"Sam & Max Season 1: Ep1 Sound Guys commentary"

Welcome to the Bay Area Sound audio commentary for Season 1 of Sam & Max.
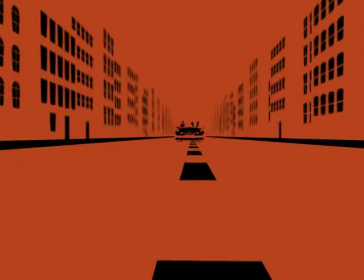(0:09)
This is Jared Emerson Johnson, the composer, and did some sound design and voice directing on the project.
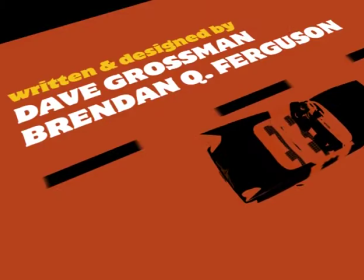(0:15)
And Julian Kwasniewski, and I did some sound design and voice directing on the project.
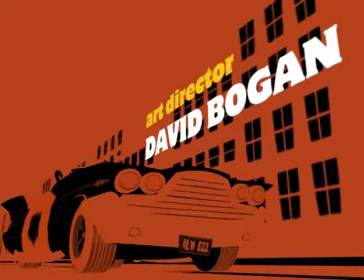(0:20)
This lovely credit sequence, as probably was mentioned in some of the other commentaries,
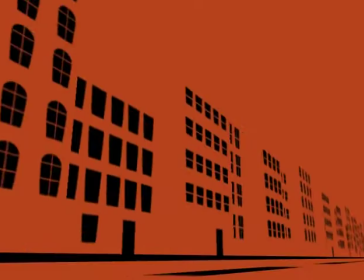(0:25)
designed by Jake Rodkin, one of the illustrious Telltale employees.
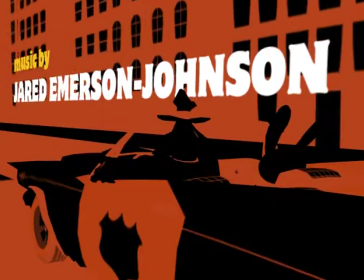(0:31)
It features some wonderful camera moves. This is the longest name in show business.
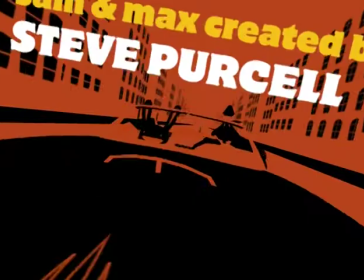(0:37)
Jake actually had to do some special camera work to make the name fit on the screen and be legible.
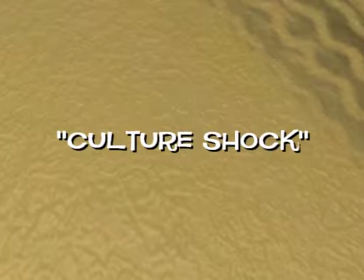(0:42)
I'm not sure what it was exactly, but I know that when he first tried it, it wouldn't fit at all. But he made it work.
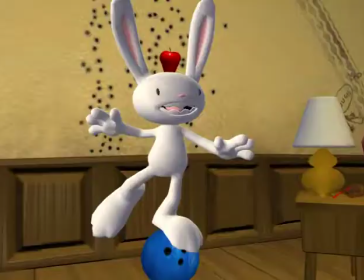(0:50)
So here we have the first return of Salmon Max after the long hiatus.
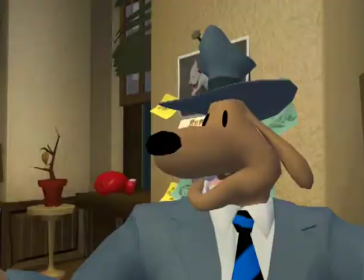(0:59)
You're hearing the first sort of Sam & Max theme that I came up with.
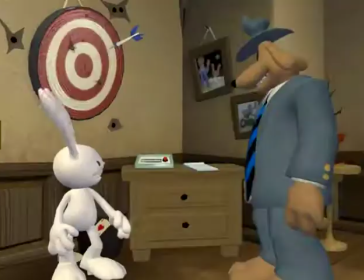(1:06)
It's sort of a bit of a throwback to the music from Hit the Road. I wanted the first thing we hear to be a little bit in that familiar vein with
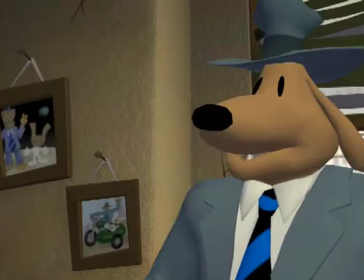(1:15)
the sort of loungy walking bass and the snaps and the organ in there,
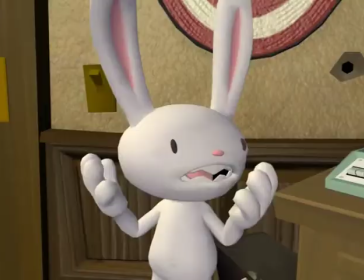(1:21)
just kind of keeping it very chill. and then from there, moving out into some new territory and trying out new stuff.
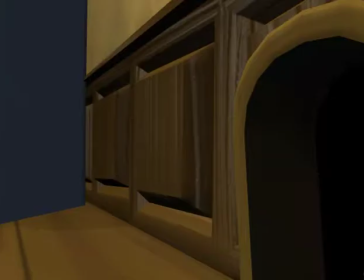(1:28)
Yeah, and the office is the, you know, it's your hub.
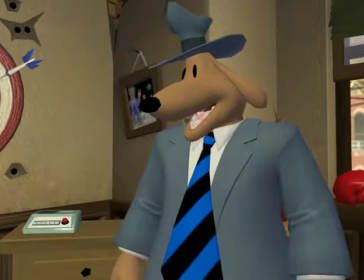(1:32)
And so similarly with sound, you know, we knew we had to define this area sonically.
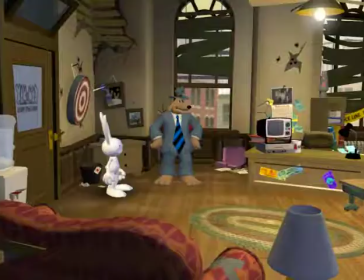(1:39)
And, you know, all of these sounds carried through the whole season, of course, and will undoubtedly carry into the next season.
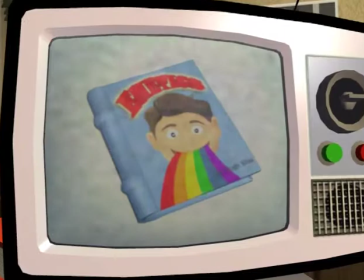(1:49)
Oh, yes. Emetics. I didn't know the root of emetics or what that meant until halfway through.
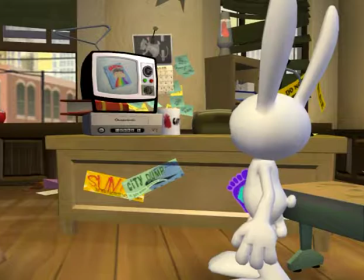(1:59)
I forget exactly how I found out, but it is sort of the art of vomiting or the study of vomiting. Most sound designers are very good at emetics. Yeah, we're the masters.
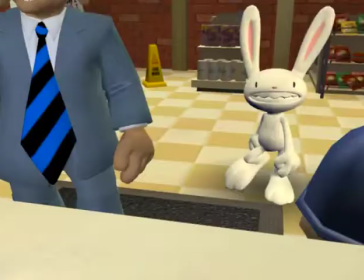(2:14)
So here we have the introduction of Bosco, voiced by Joey Kamen.
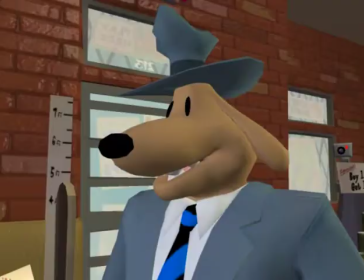(2:21)
fabulous voice actor who hails from las vegas nevada yeah he uh he's a character in his own right and um it's funny when you when
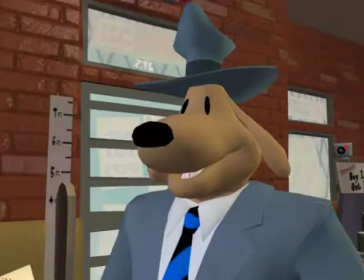(2:30)
you get these guys in they none of them he does not look like that i assure you and uh just like all radio personalities no one ever looks
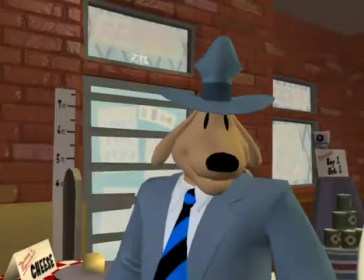(2:38)
like they sound but um yeah this this those sessions were fun because the guy would get
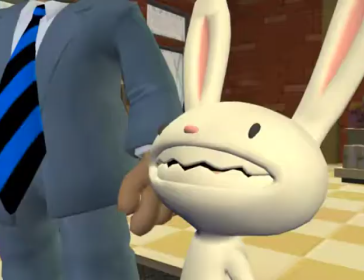(2:46)
he gets really animated in there and you forget sometimes when you look
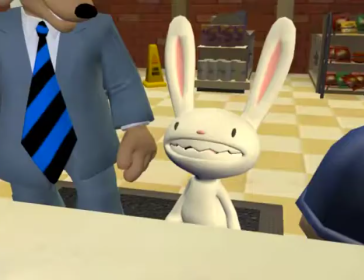(2:50)
in the booth and here's this guy but then when you look at the speakers
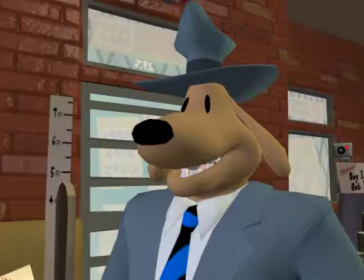(2:55)
and you're just listening it's just a completely other sound.
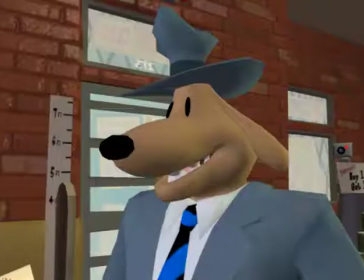(3:03)
And Sam of course is David Nolan from phone boom fame for telltale enthusiasts out there.
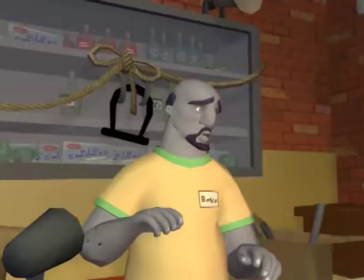(3:11)
Yeah David's an incredible voice talent and a superior human being and the guy
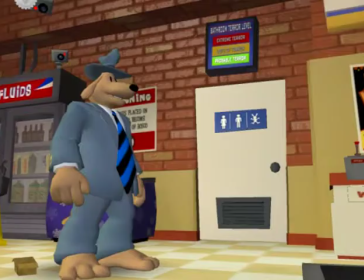(3:18)
he just he stepped right into this role and you know it was definitely a
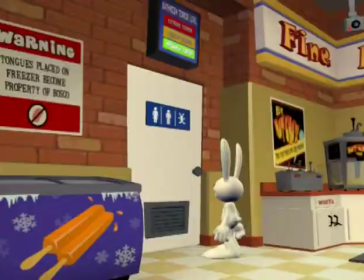(3:23)
tricky thing coming from the LucasArts Salmon Max series and replacing
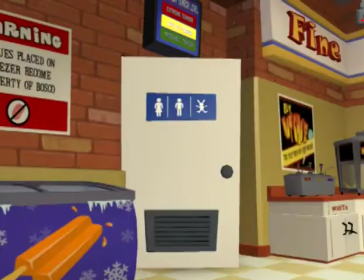(3:31)
Nick Jameson and Bill Farmer and you know it was the time to do it if
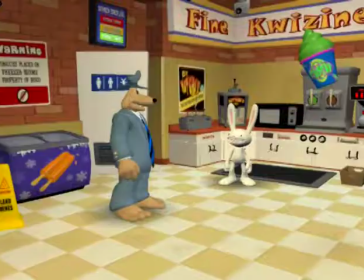(3:37)
it was going to happen because it was a redefining of the series and the license and
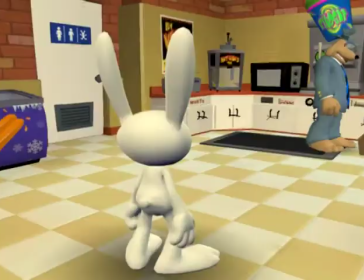(3:45)
and so these The Sam and the Max,
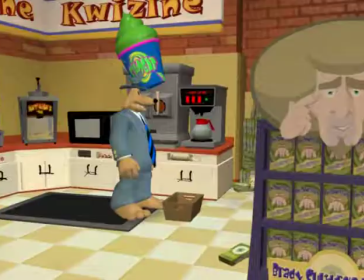(3:47)
they really embody the spirit of the characters, but they also do kind of take it into a new direction,
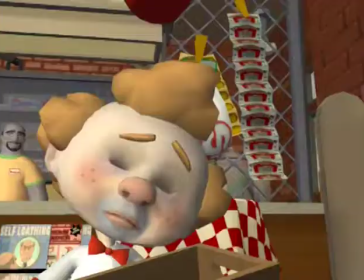(3:54)
and the response was really favorable,
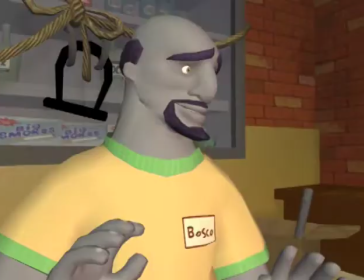(3:59)
which was really comforting for us just because it was a lot of auditions.
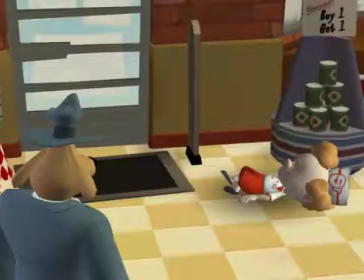(4:05)
The auditions went on for a long time.